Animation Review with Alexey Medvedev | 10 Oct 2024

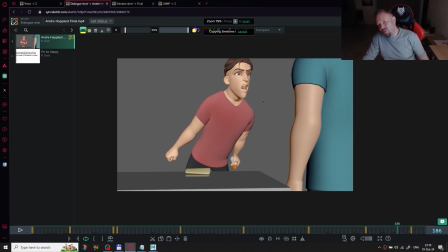70:25 I think we should move this final pause for three frames before, so and he should say this happy.
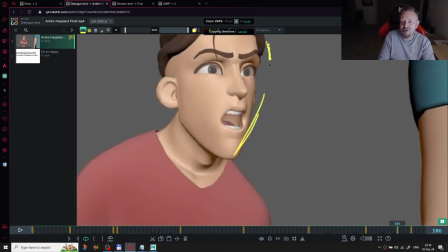70:41 Let me draw it again. I'll try again, but I'm not sure that I'm good enough in my drawings.
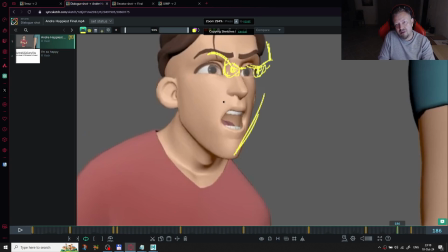70:57 Oh yeah. So we need to read this happy.
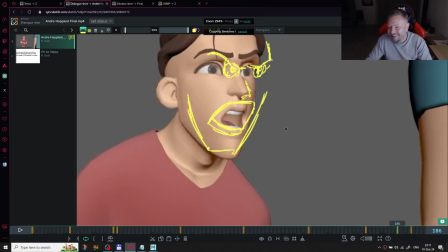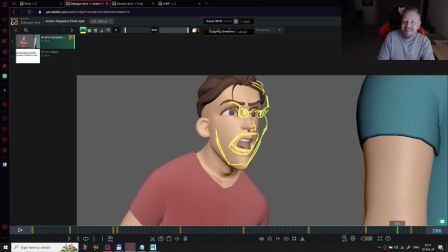So this happy, we need to read clear this A sound because it's really important in this acting,
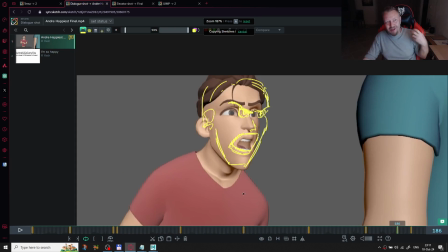71:40 in this last pause, because now when he's pronouncing this A sound during movement, through the movement to this final position, I think it disappears.
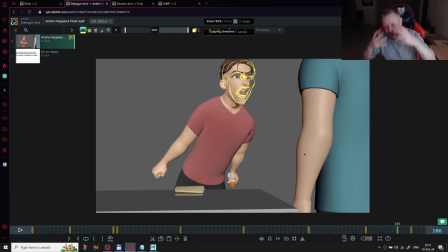71:56 So in happy, you know, on this A, we need to read it clear, these facial expressions, anger, this contrast, this compressed brows with eyes, and this big mouth. It should be like a shooting. It should shoot,
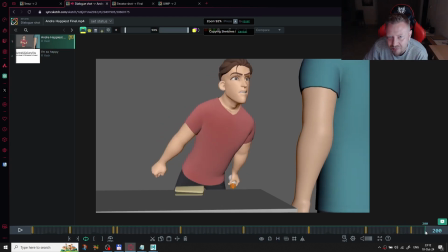72:19 the audience. I think it's okay. It's okay for now. Thank you very much for sharing your work, and hope my notes
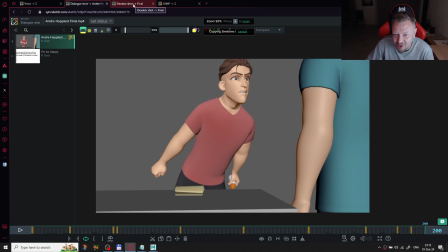72:39 make a sense and helps you to work in on your next or this or even polish some things in this scene.
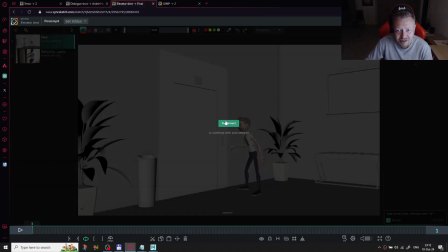72:52 Thank you, and moving forward. Reconnect, and the next one is
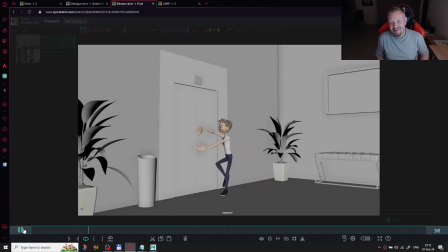73:02 Pranav with this also amazing shot with body mechanics. I think this animation's anime school, yes, the character anime school character.
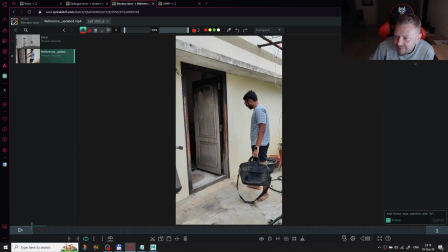73:21 And you also have this reference stuff.
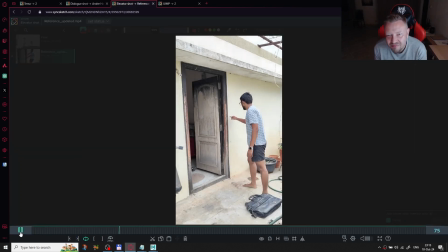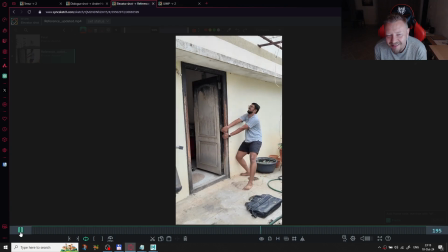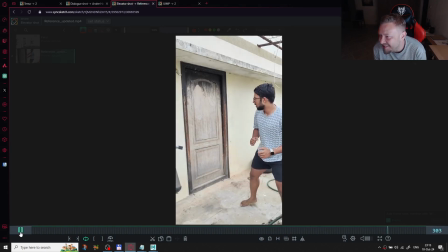73:37 Yeah, hello. Are you here? You are here. That's nice.
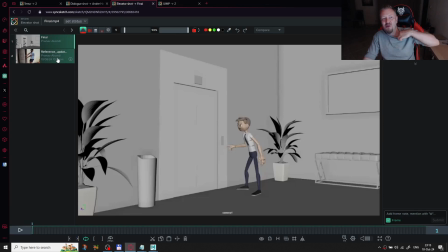73:44 What I felt before I watched your reference, and this is the very first frame. And when I started to play the animation, it's strange
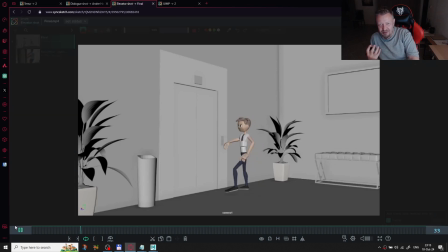74:01 feeling appeared in my mind that why he is angry actually. I know that this is this is the always difficult choice,
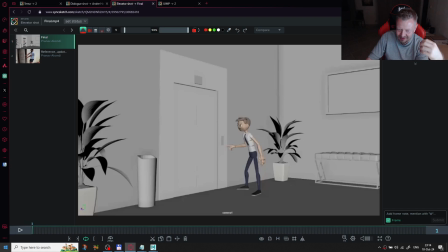74:20 what to show, and we need to cut some important things because of we have no time to finish this scene, especially when we're studying.